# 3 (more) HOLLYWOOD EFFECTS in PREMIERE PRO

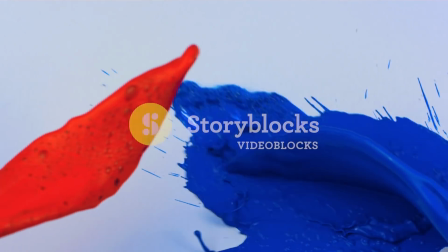(0:00)
This video is brought to you by Videoblocks.
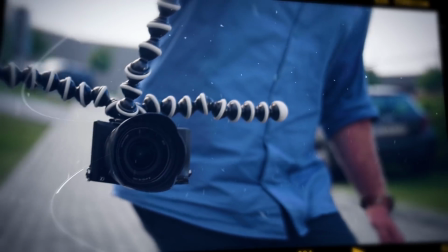Jordy here for cinecom.net and welcome to Creative Tuesday! A while ago we created a similar video showing three Hollywood effects from Wonder Woman, Superman and Star Wars. Today we're taking a look at three new effects and we're kicking it off with Mission Impossible.
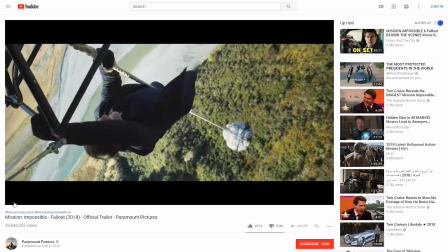(0:23)
There's not really a specific scene that we're going to recreate, but look at any of those films and there's probably a shot in there where someone jumps from one roof to another.
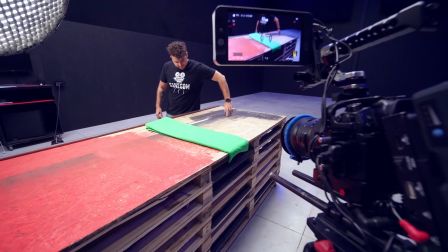(0:30)
We had different ideas to pull this effect off, so we first tested it on a small scale in the studio. It went great, so let's take it now to a larger scale.
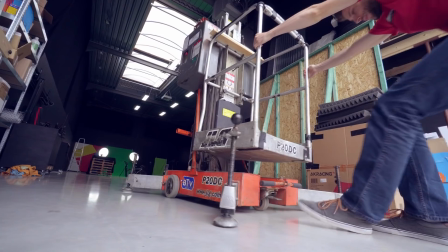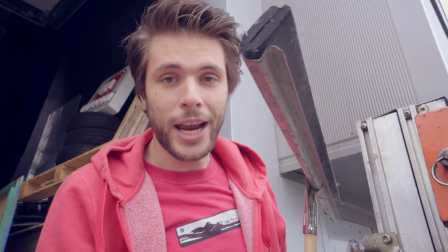(0:45)
It has been raining a lot yesterday, so the first thing I'm gonna do is check the roof for water and clean it up if necessary.
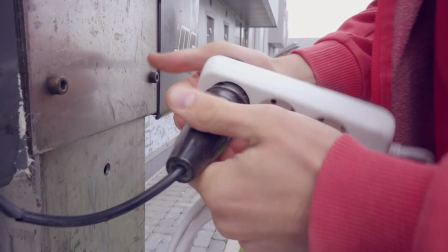(0:53)
The battery is dead. Take two!
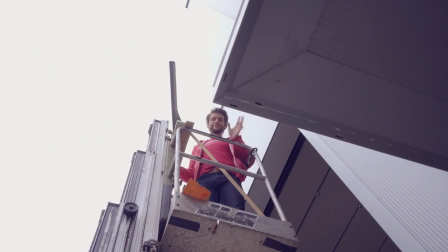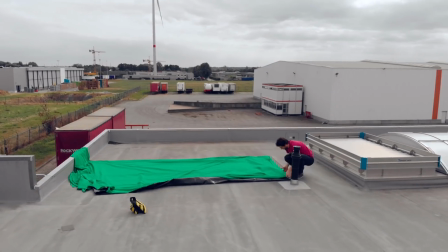We filmed this on a drone, but of course you can also do this on a tripod if you have the ability to set it up somewhere. The green screen will be the gap later on, so make sure it lays straight. And by the way, guys, we have created a collection of green screen gear that we use, I'll leave a link to it in the description below.
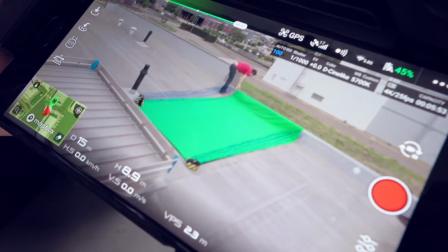(1:25)
On the viewfinder of the drone we then mark the perspective of the roof and in the meanwhile I could jump over that green screen.
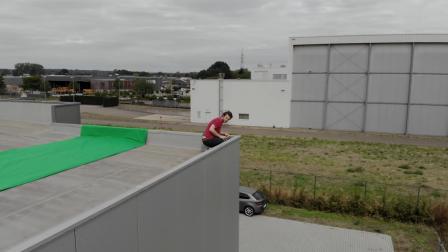(1:32)
And this is your first shot, then fly backwards and film the sides of the building. Now make sure that it fits within that same perspective that you've drawn on the display.
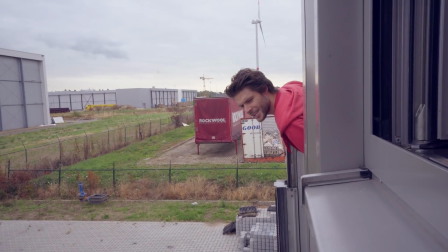(1:41)
Snap your shot and head over to Premiere Pro. Hey, Yannick! Cut the hair, Jordy!
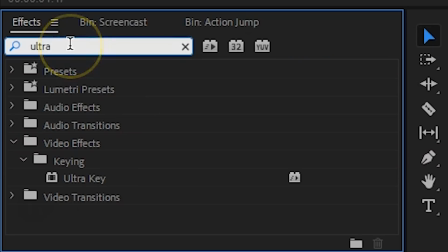(1:50)
Hashtag keep the hair! Place your jumping shot on track number two, then head over to the effects library and choose the Ultra key, which you can apply to this clip.
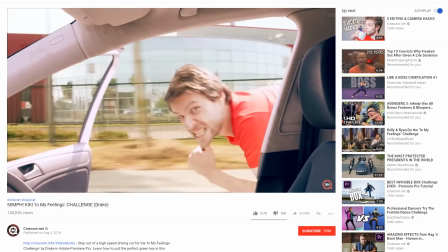(1:58)
This effect allows you to key out the green. We've actually done an in-depth green keying tutorial a while back, if this is all new to you then I'll leave a link to that video in the description below as well.
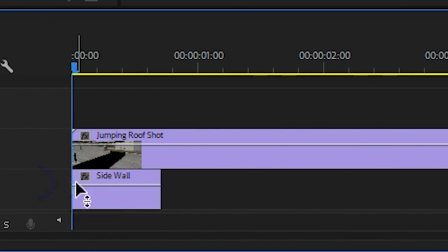(2:07)
After the keying is done, place your second clip on track number one. It will reveal itself underneath that keying.
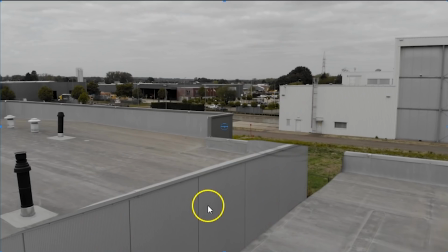(2:12)
First, right-click and choose Add Frame Holds. Reposition the facade of the building so that it matches with the gap.
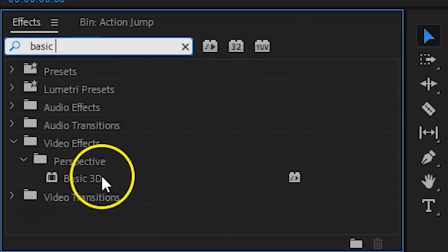(2:18)
If your perspective wasn't looking so good, you can always apply the basic 3D effect to it and stretch the clip to have it match better. And finally, you probably want to stabilize your jump shot. This can easily be done using the Warp Stabilizer.
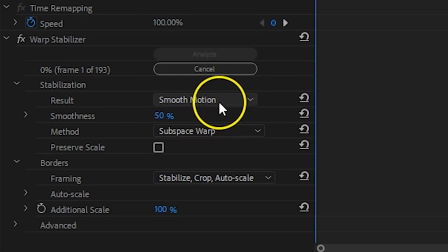(2:30)
Add it to the top clip and change the result to No Motion.
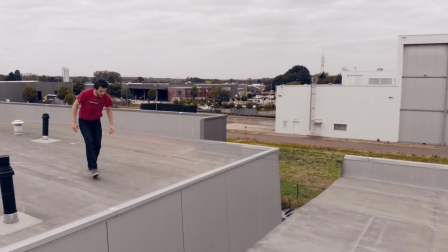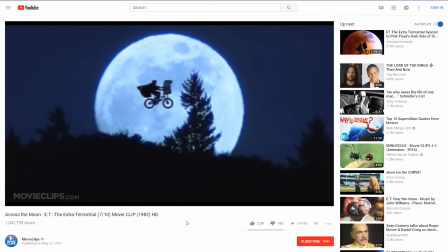(2:41)
Next up we're going to recreate the famous ET scene where you can see the bike flying through the air.
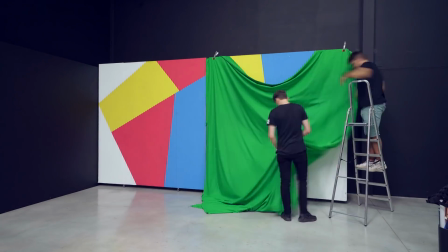(2:46)
For this one you want to set up a complete green screen that fits the entire subject.
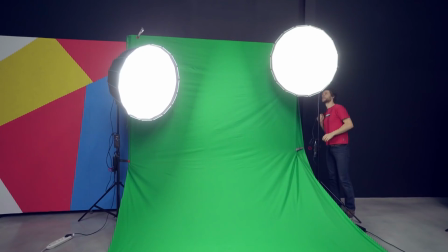(2:50)
As we'll be working with a moon in the background, we're also going to set up a backlight to make it match better.
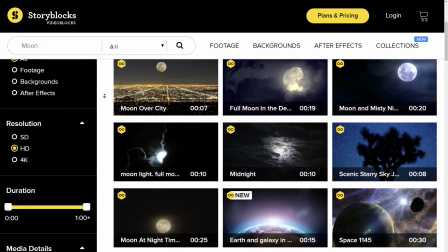(2:55)
The moon that I got is a stock clip from Videoblocks, which is an online library where you can find all kinds of stock clips, video effects, After Effects templates and much more.
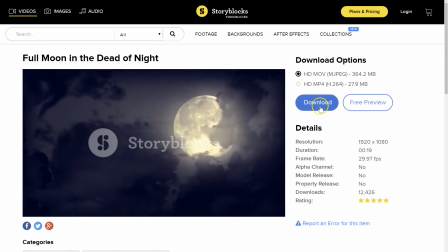(3:04)
And the great thing is that you only have to pay a single price per year, which gives you unlimited downloads. If you'd like to check it out too, then make sure to click the first link in the description below. Yannick was holding my steer so that I could keep my balance while I was riding the bike.
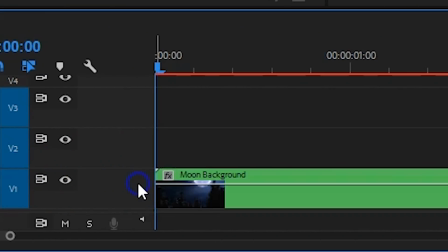(3:17)
So the stock clip goes on your first track in my timeline. On top of that goes the green screenshot.
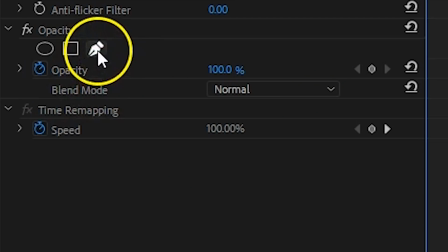(3:22)
With that clip selected, head over to the effects controls from which you want to click on the Pen tool under the Opacity property.
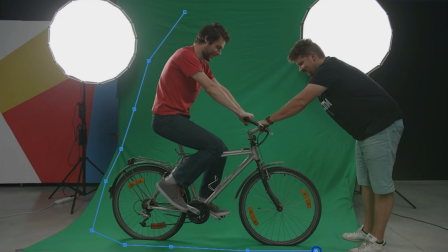(3:28)
This allows you to draw a mask around your subject to get rid of the surrounding, making the keying go easier.
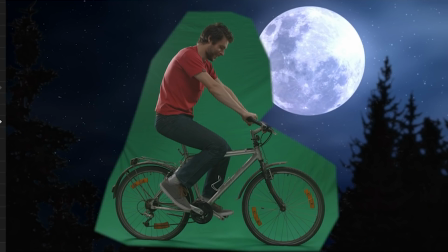(3:33)
Important is that you cut off the arms of your pal who was holding the bike. Then with the Ultra Key effect you can again remove the green like we did before.
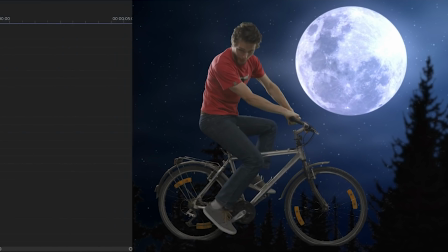(3:40)
And this already blends your shot with the background. Now, simply scale and position your clip to where you want it to start.
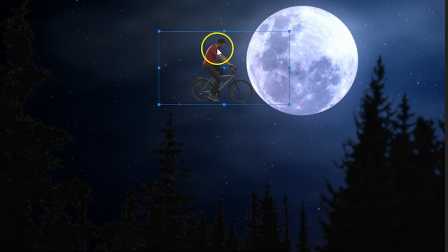(3:46)
Create a keyframe for the position and move forward in time. Drag your clip to the right. The animation will now go in a straight line.
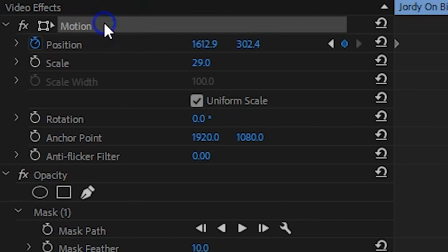(3:53)
And with the motion property selected, we can see the animation path in the program monitor.
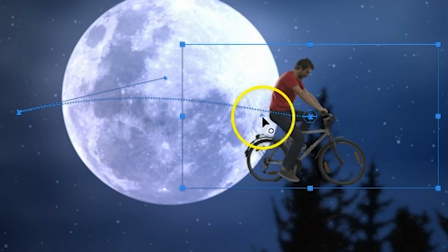(3:57)
From here you also can see these levers and if you pull on them, you can change the animation path into a curve, which gives you a better flying bike.
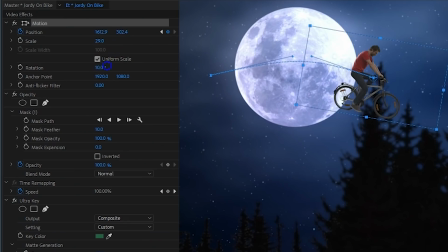(4:05)
And since we're going in a curve now, we're also going to animate the rotation a tiny bit.
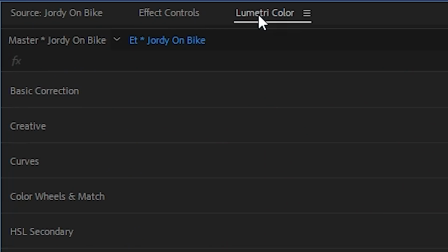(4:09)
For the final touch, I'm opening up Lumetri as we want to blend the clip better with the backgrounds.
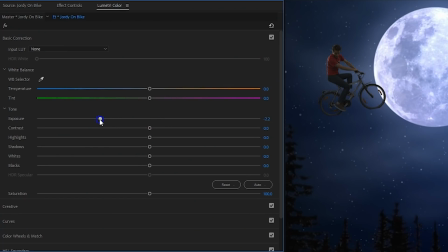(4:14)
We are shooting against a bright moon, so decrease the exposure a bunch and increase the contrast to create a silhouette of yourself. As you will see, my tires were flat, so this flying trick came in pretty handy.
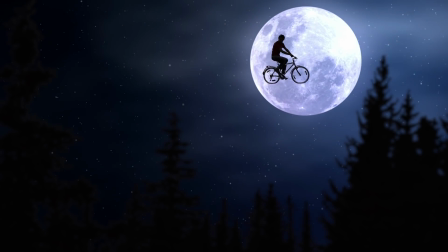That brings us to the last Hollywood effect. Did you ever want to be Spider-Man?
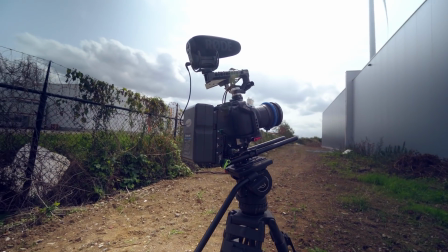(4:34)
Well, it's actually super easy. We're going to start with a shot of a building. Have your camera sit on a tripod, as we're going to blend ourselves into the facade. To make it yourself easy, film from a low angle. Next, we're laying down a green screen in the studio. It's very important here to tighten the green screen well, tap it to the ground or something.
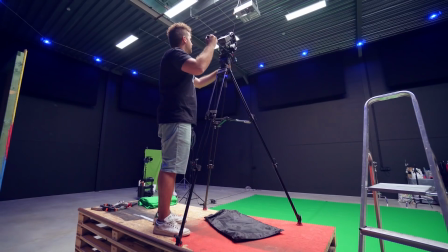(4:50)
Then match the perspective of your first shot a little bit when setting up the camera. And since we got a low angle shot, we don't have to go too high with the camera in the studio.
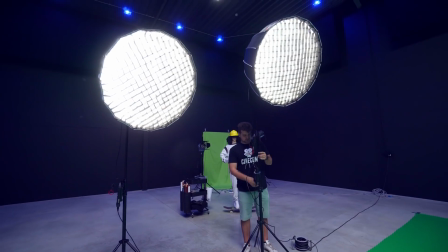(4:58)
And of course, also match the lighting. If it's a cloudy day, you want to use a softbox. If there was a hard sunlight, you can use hard lighting in the studio as well.
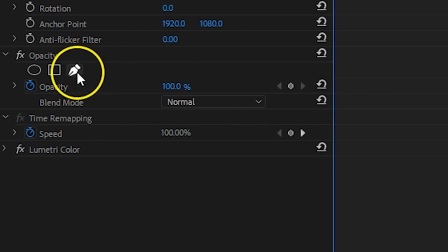(5:06)
Take the shot of you crawling for a little distance, and then in Premiere Pro we're going to mask again around the subjects.
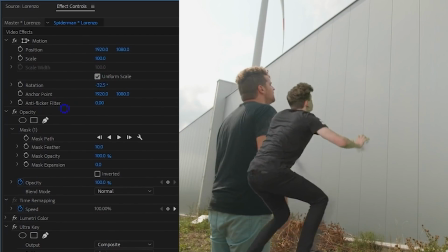(5:11)
After that, we can apply the Ultra key to remove the green. And now simply rotate, scale and position yourself so that it seems like you're climbing up to the building. And once your clip sits in place, the effect should already work. And if you need some more shadow to sell the effect better, you can always use the Drop Shadow effect. Adjusted settings to make sure it seems natural. Now, since everything was shot from a tripod, the results could look pretty static.
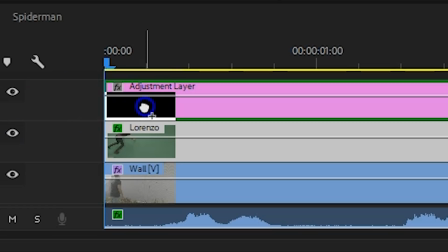(5:33)
And that's why I'm adding a fake handheld camera motion to an adjustment layer that we've laid on top. These are a bunch of presets which you can download for free from our website.
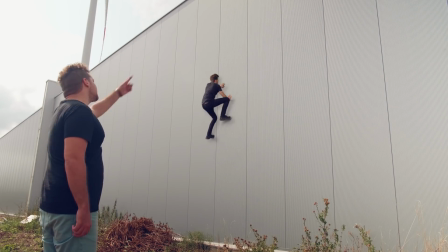(5:41)
Again, link in the description.
Lorenzo, get on the wall! Get back to work, Lorenzo!
And that was it again! Thank you guys so much for watching, thank you Videovlogs for the support, and like always, stay creative!
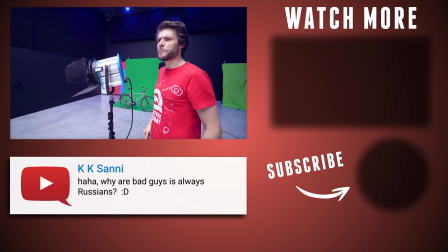(5:57) Janik, stop playing with drones!
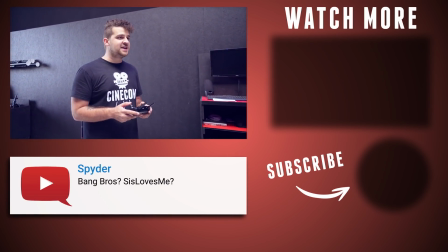(6:02) Jordy, your hair is getting too wild! Catch this! Stop!
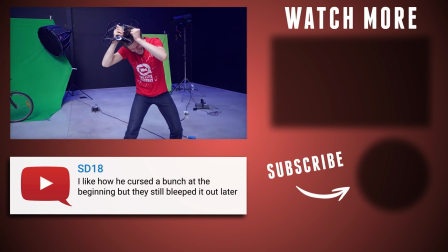(6:11) Janik! God damn it!